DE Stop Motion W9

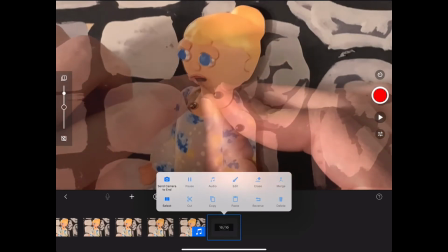Now I'm going to add another one. Because she's not moving, I'm not going to worry about the glue.
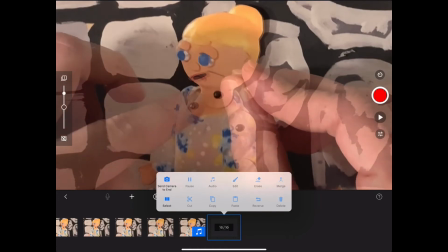I'm just going to go ahead and switch mouths out right now.
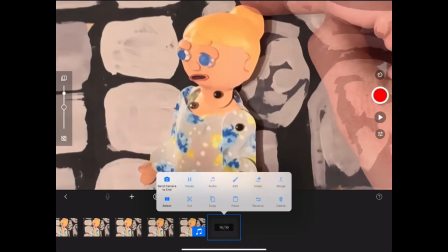And using my onion skin, I can see her head moved more than I would like it to. All right, now I've repositioned it.
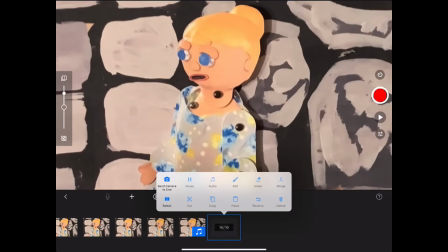I'm going to take a picture.
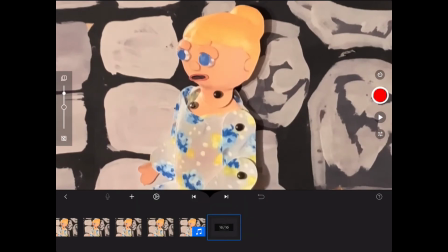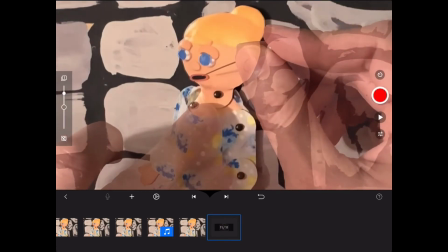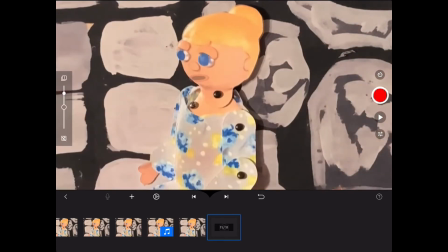I'm going to move that mouth off, put another one in there.
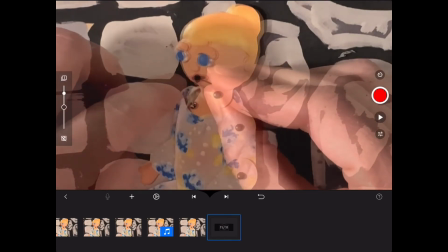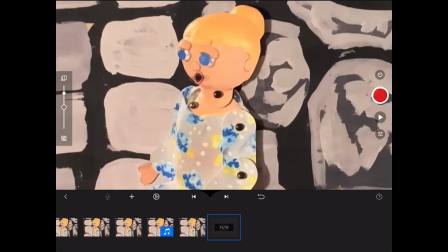Take a picture, make sure my hands are out of the way.
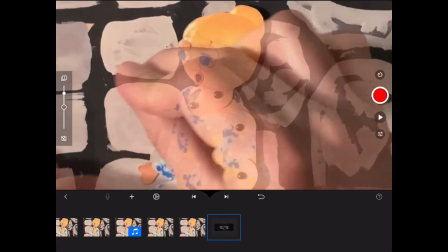And I'm going to keep going like this over the course of however many seconds I need for her lip syncing.
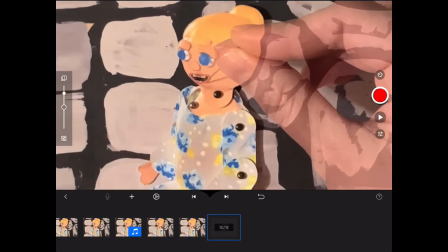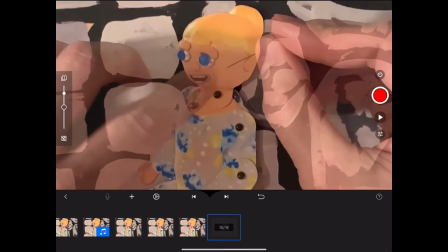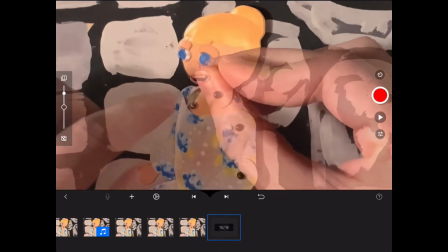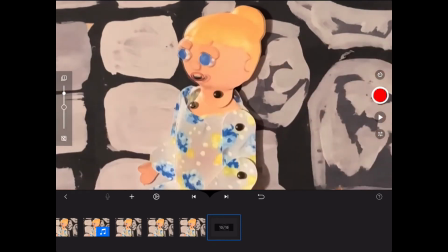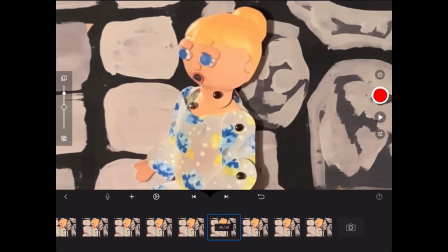Okay, so I've gone through a lot of lip syncing at this point. What you can do too is if you go ahead and record your audio on a frame, you can start on the frame you want to begin speaking on and then test it out.
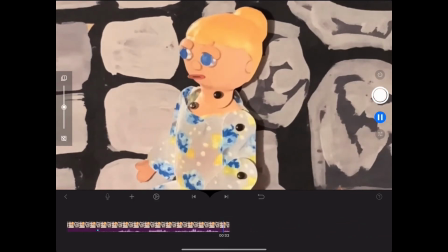Press play.
I have to spin the straw into gold by I have to spin the straw into gold by
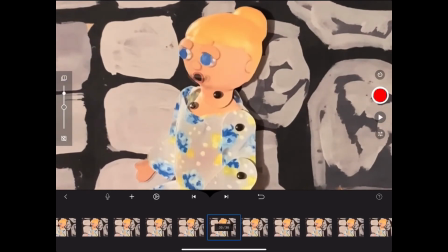and you can see I haven't quite gotten to the end of my sentence.
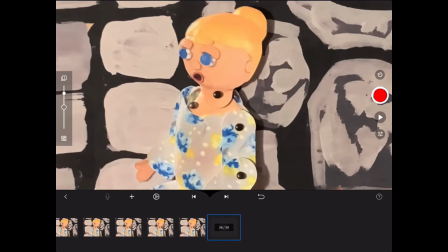So I'm going to keep adding some more lips. But I also want to do a blink in here. She hasn't blinked the whole time that I've been talking. So I'm going to go ahead and add my little circles for the eyelids.
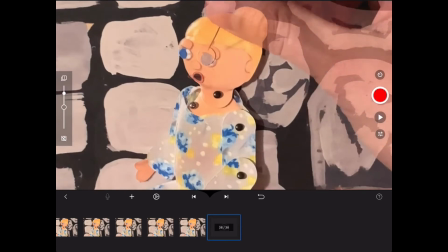You know, again, sometimes the paper likes to get stuck to my fingers. I think your oils like to kind of hang on to them a little bit.
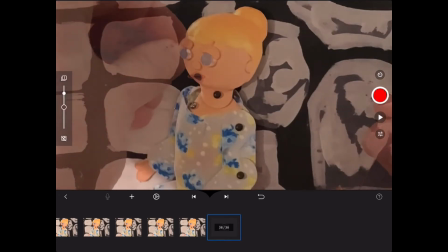So the sewing needle is really handy for just getting things into position without having to worry about them sticking on you.
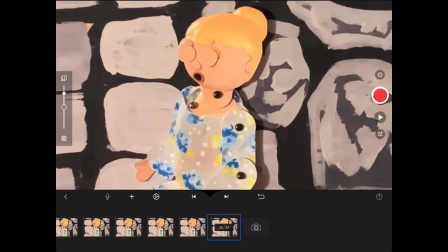When I do this, I'm going to take a picture with my eyelids closed, and I'm going to keep moving my mouths out as I take a picture because I'm not pausing in my speech
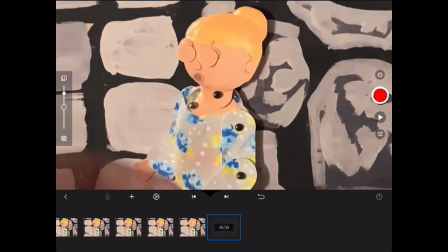when my eyelids are closed. I'm blinking, but I'm still talking, or my puppet is still talking.
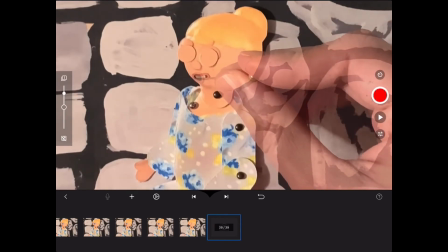So I'm going to add another mouth, take a picture, and I'm going to do it for one more mouth because I want the blinks to be at least 3 photographs long,
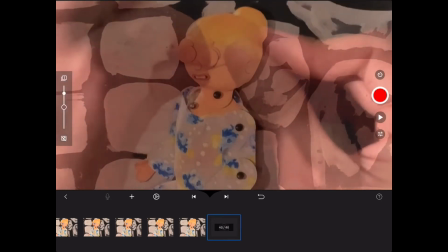so that your viewer can see that she is actually blinking.
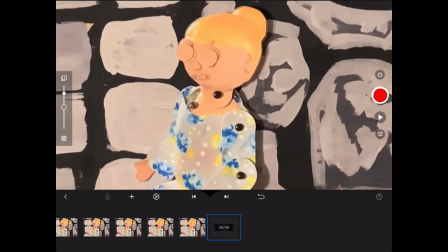So I'm going to add one more mouth in here. Give her a little O.
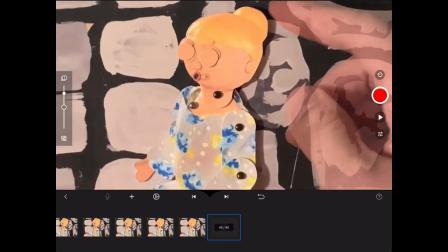With her eyelids closed. Now I've moved her head a little bit, so I'm going to check for any changes.
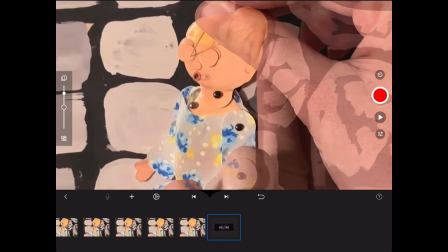Her eyelid came up a little. Put that back into place.
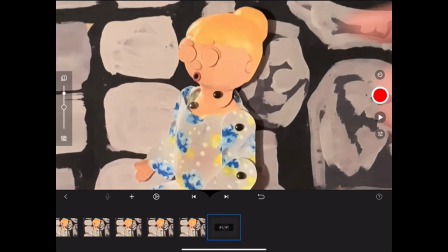All right, everything looks good. Take my last picture, and now I can go ahead and remove her eyelids because she's done blinking. A blink is almost instantaneous to us when we look at it, but it really does have to take a little bit of time in your camera for it to be visible.
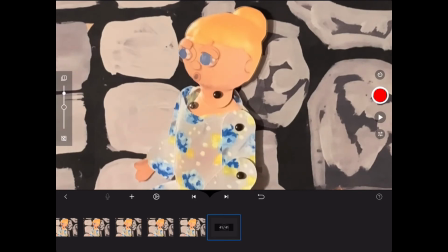And then I'm going to go back to adding some more mouths.
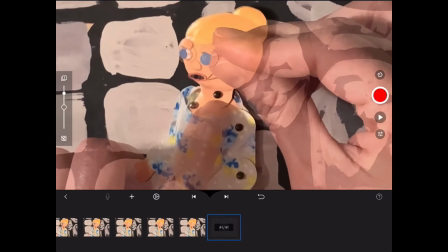I was getting close to the end of that part of my sentence, so I'm going to go ahead, take one more picture.
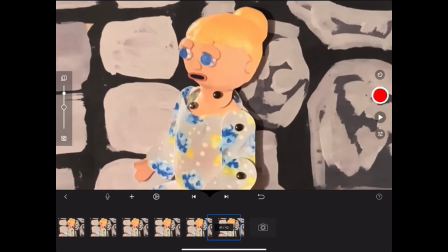I'm going to test it out, see where my speech is.
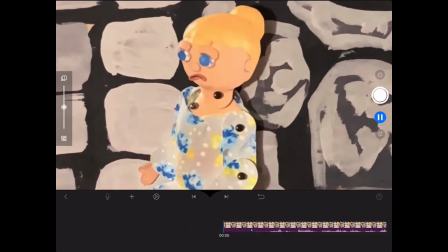I have to spin the straw into gold by tomorrow. I have to spin the straw into gold by tomorrow.
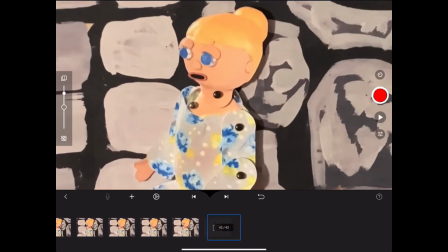Okay, so I'm not quite at the end of my speech. I'm going to go back to adding some more mouths, and then I'm going to pause with the pause in my speech, and then I'll go back to lip syncing again.